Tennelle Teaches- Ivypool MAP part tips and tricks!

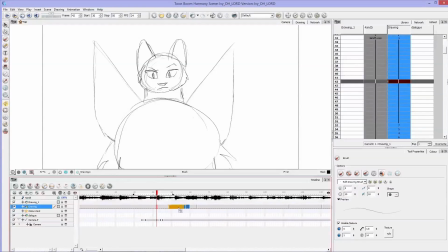that's a way to make a turn like that really pop and I recommend using a bouncing camera like that to anticipate a big camera move before any big anim- like before any big camera move you do.
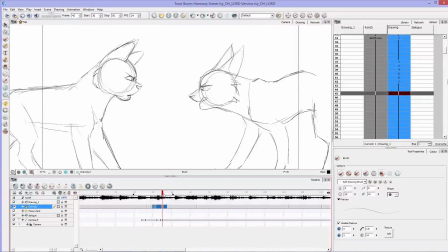Anytime you want the camera whipping around if you add a little bounce to it it feels more realistic and it feels more like someone's actually holding a camera as as compared to it being really stiff like it was before now with this other part of the animation you'll see here off to the
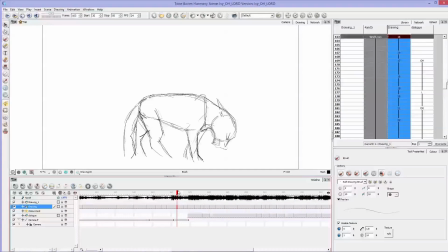side that I have we put start and stops in here.
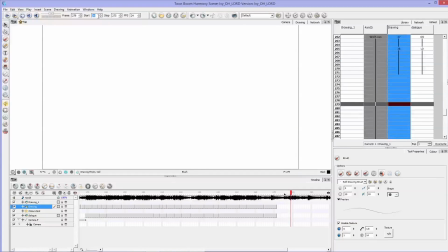Let's turn the audio back on and play this one more time.
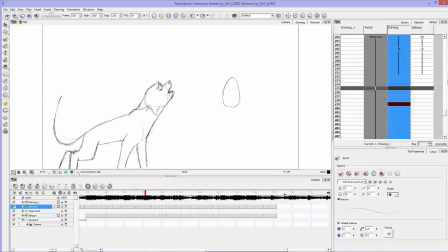So you'll see off to the side I've put kind of the phonemes of what's being said.
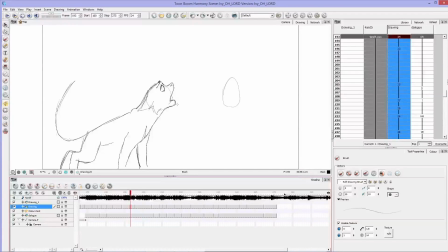I actually didn't use this when I was drawing it I did this just recently now to kind of give you guys more of a visual representation of how I could do it but you want to always make sure
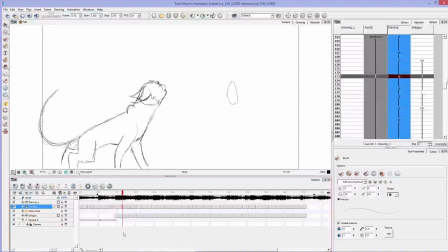that you aren't like even though here she's saying,
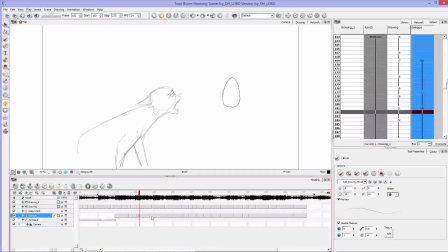oh lord, I'm not getting O, H, L, R, D, like, like, there's not, there's not mouth movements for every single one of those letters, because that's not how you talk.
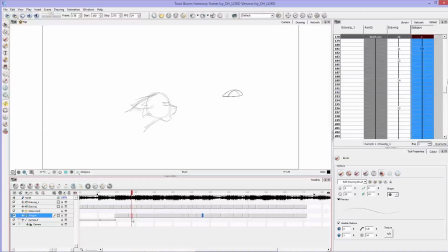If you were to say, oh lord, you would not go, oh lord, it, people don't talk like that, and you don't make a mouth movement for every single sound, or every single letter of the alphabet.
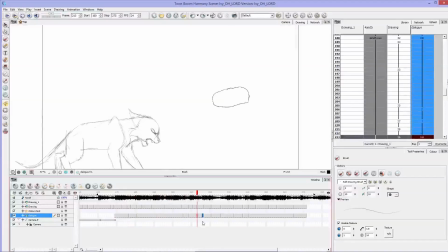So just especially getting these keyframes in, keep it nice and loose, keep the important phonemes in there, and you'll see with this off to the side, I kind of now have a guide.
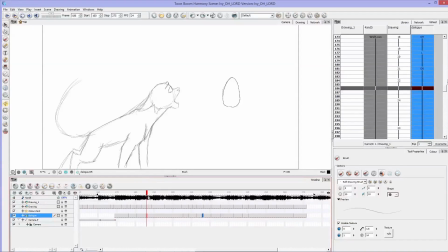So, you know, I know that she needs to be making this O shape, but I also know that the song goes, oh lord, it gets like longer and and I want to accentuate the expression on her face so you know I pull
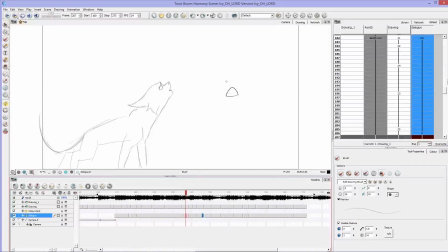that expression back before it comes to the next phoneme and another great thing that you can do with tune boom is you'll see here off to the side
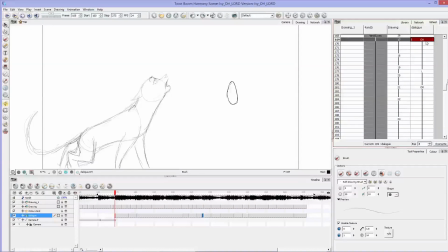I wrote the dialogue in so that instead of scrubbing through the dialogue and having to listen to it all the time to try and draw the mouth movements,
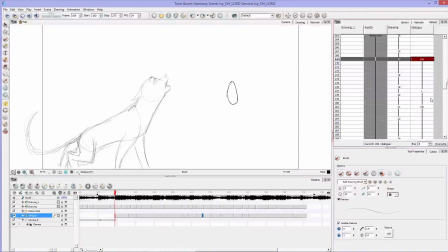I can now do that once and write it off to the side and write the important points in where the mouth should change. So here's the O, the L, O-R,
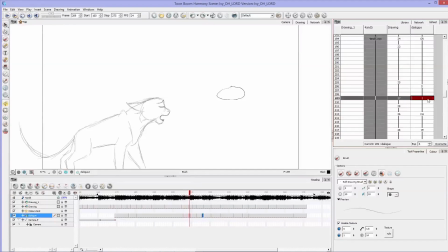D, I, H-H-H. B is important. Whenever you have a B or a P sound, make sure that you give a frame for the character to, uh, for their mouth to close.
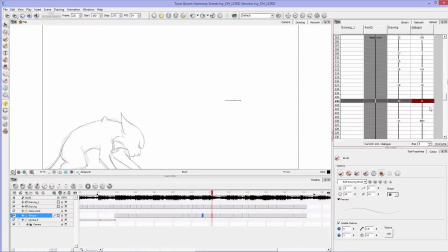because their mouths will almost always close on a B or a P sound. B-N-T-O-L-D.